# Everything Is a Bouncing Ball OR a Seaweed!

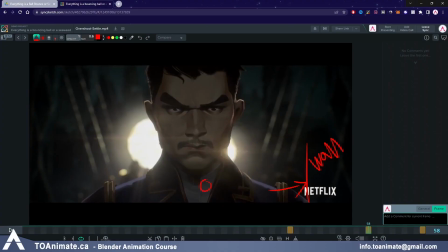1234s
It's like, okay, the character went from here, let's say, to here, and then they stop. And what that looks like is that it looks like the character hit an invisible wall, this wall right here, which shouldn't exist.
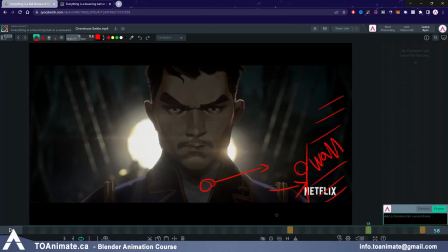1249s
If we learn anything from these ball animations, these overshoots and settles that we've been doing with the ball animations, if you apply that to your character animation, the character should overshoot and then settle back into this position.
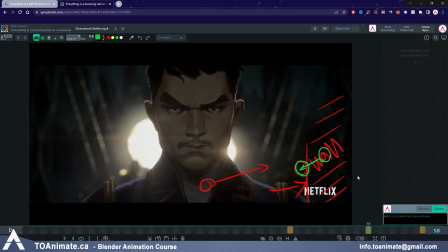1266s
This one is very important and I want you guys to remember it because again, it's a very common problem and it's a very common mistake that beginner animators make. Don't just stop a fast action by hitting that last pose. Hit with an overshoot and then settle back into the pose that you want them to stop in.
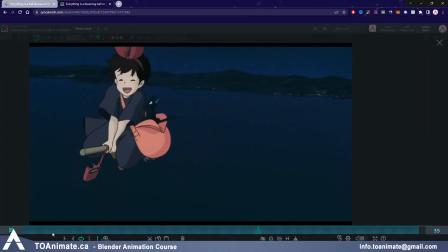1285s
Now this example here is from Kiki's delivery service, and what we're looking at is the radio here.
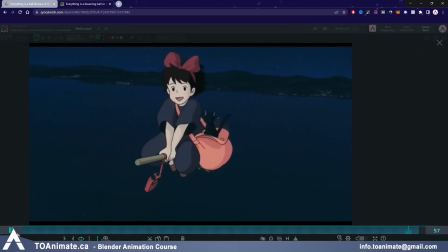1292s
So here the radio is swinging side to side because it's hung from the broom,
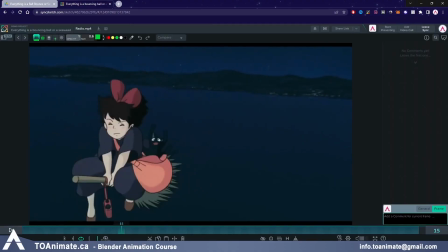1297s
but when we pay attention, when the broom starts going right here,
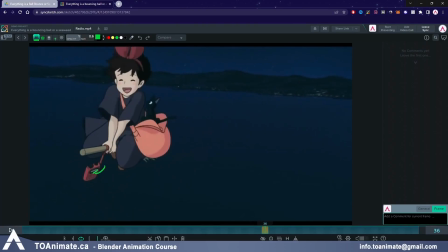1302s
you can see that the radio is dragging behind, very much like our tail exercise.
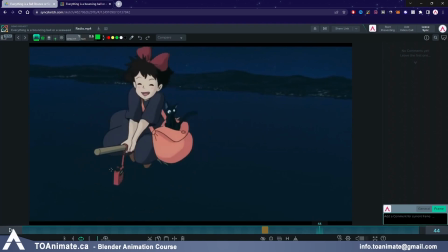1309s
But you can see that here, it actually swings forward and catches up,
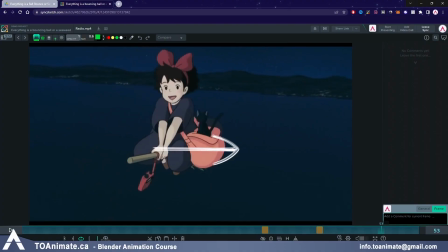1317s
but then once the broom starts traveling to the right faster, it starts going into a drag again.
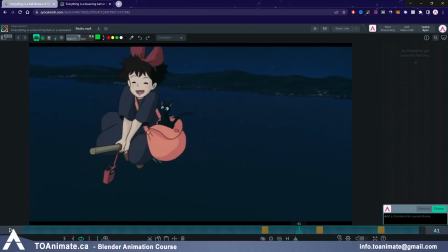1326s
And so it drags, it catches up, and then it drags again.
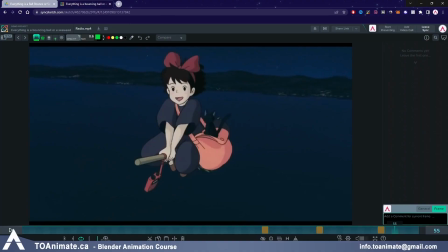1331s
And it's not a smooth motion where it's just dragging. It's not just a sideways smooth motion because Kiki, this character right here, is learning how to fly, and this little animation we have with the radio is actually a really good way to add texture and storytelling to the animation.
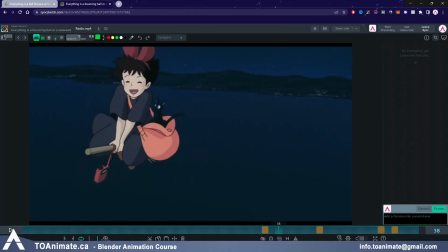1350s
Kiki is learning how to fly, and so her movement is really jaggedy with the broom, and it's not a straight motion, and you can tell that just by the radio as well.
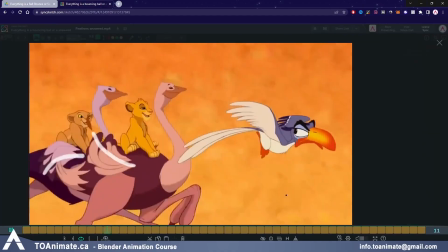1361s
So we're back again with Lion King, and here, as you can see, we have a simple seaweed motion on the feathers,
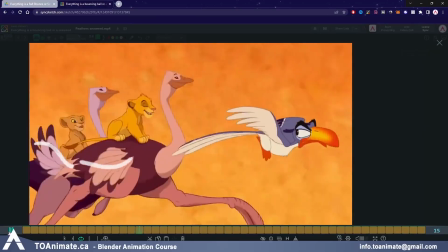1369s
just like we learned in the overlapping action, ball with tail, this exercise.
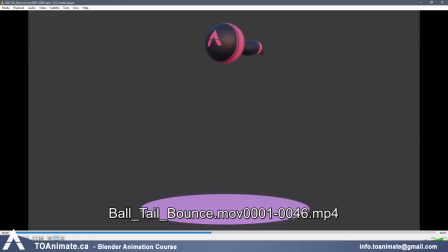1375s
So we have the same thing happening with the feathers as we practiced with this exercise.
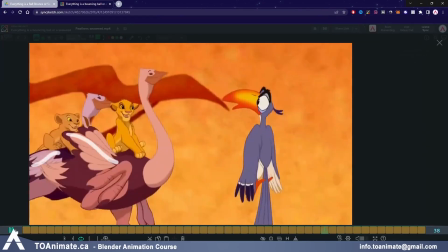1380s
You can also notice that the seaweed motion is also applied a bit to Simba and Nala's tails,
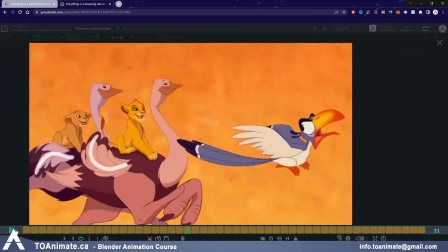1388s
but also a little bit of overlapping action and seaweed motion happening with the ears as well.
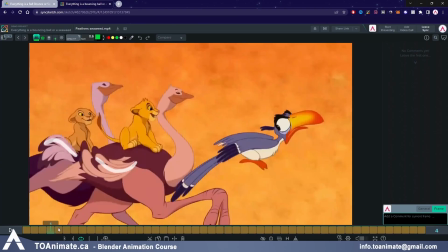1393s
And you can also see some squash and stretch happening with Simba and Nala's face with this bouncing ball action.
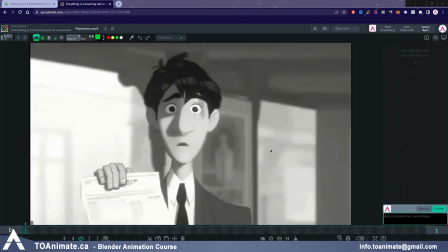1401s
Alright, we're almost done with the examples. We have this one, then another one, and then we're done. This one is from Paperman. This is a short by Disney from I think 2012, but let's take a look first.
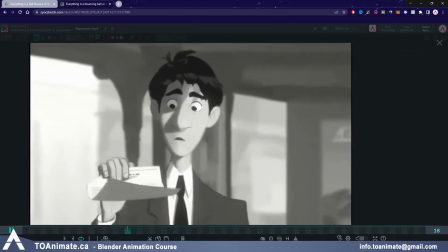1413s
So the seaweed is almost always present when you have stuff blowing in the wind.
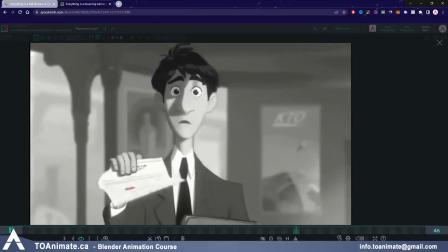1418s
In this case, it's the hair and also the paper that this character is holding.
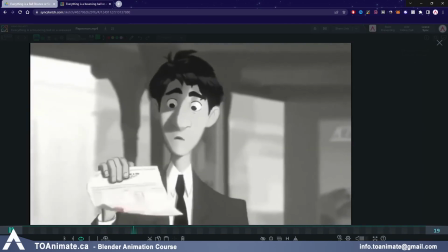1424s
You can notice the difference where the paper is a lot more bendy and the hair is a lot more stiff.
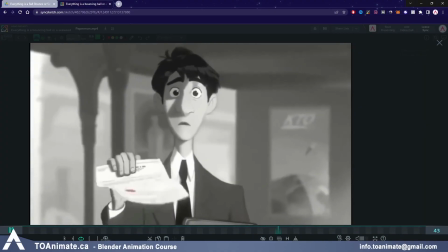1430s
It tells you something about the properties of the objects that you're animating.
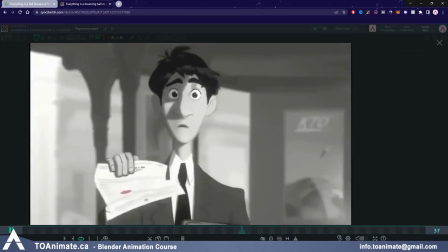1434s
So yes, they're both seaweed animations, but they're done differently and done at different speeds and are bending in different ways.
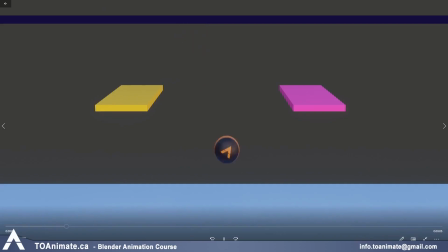1443s
So just because it's seaweed, it doesn't mean it's animated in the exact same way. You know, when we talked about when animating a tennis ball and a bowling ball falling off a shelf,
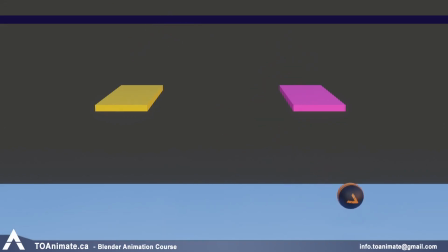1452s
just because two objects are performing the same motion, it doesn't mean that the motion will be identical. So always think about what the objects that you're animating are made of.
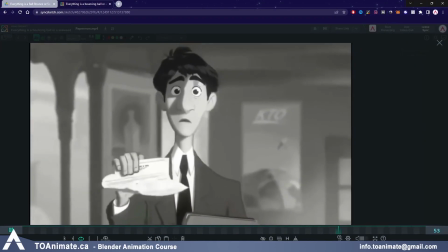1461s
Again, in this case, the paper is very thin and long, so it gets affected by the wind a lot more aggressively, but the hair is shorter and in clumps.
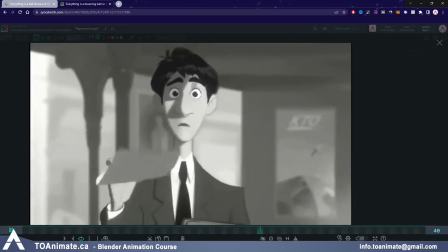1470s
He should probably wash his hair, which means it doesn't move as much as the paper.
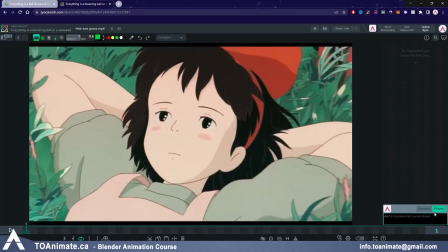1475s
Okay, our last example here. You can observe the same thing in this clip from Kiki's delivery service.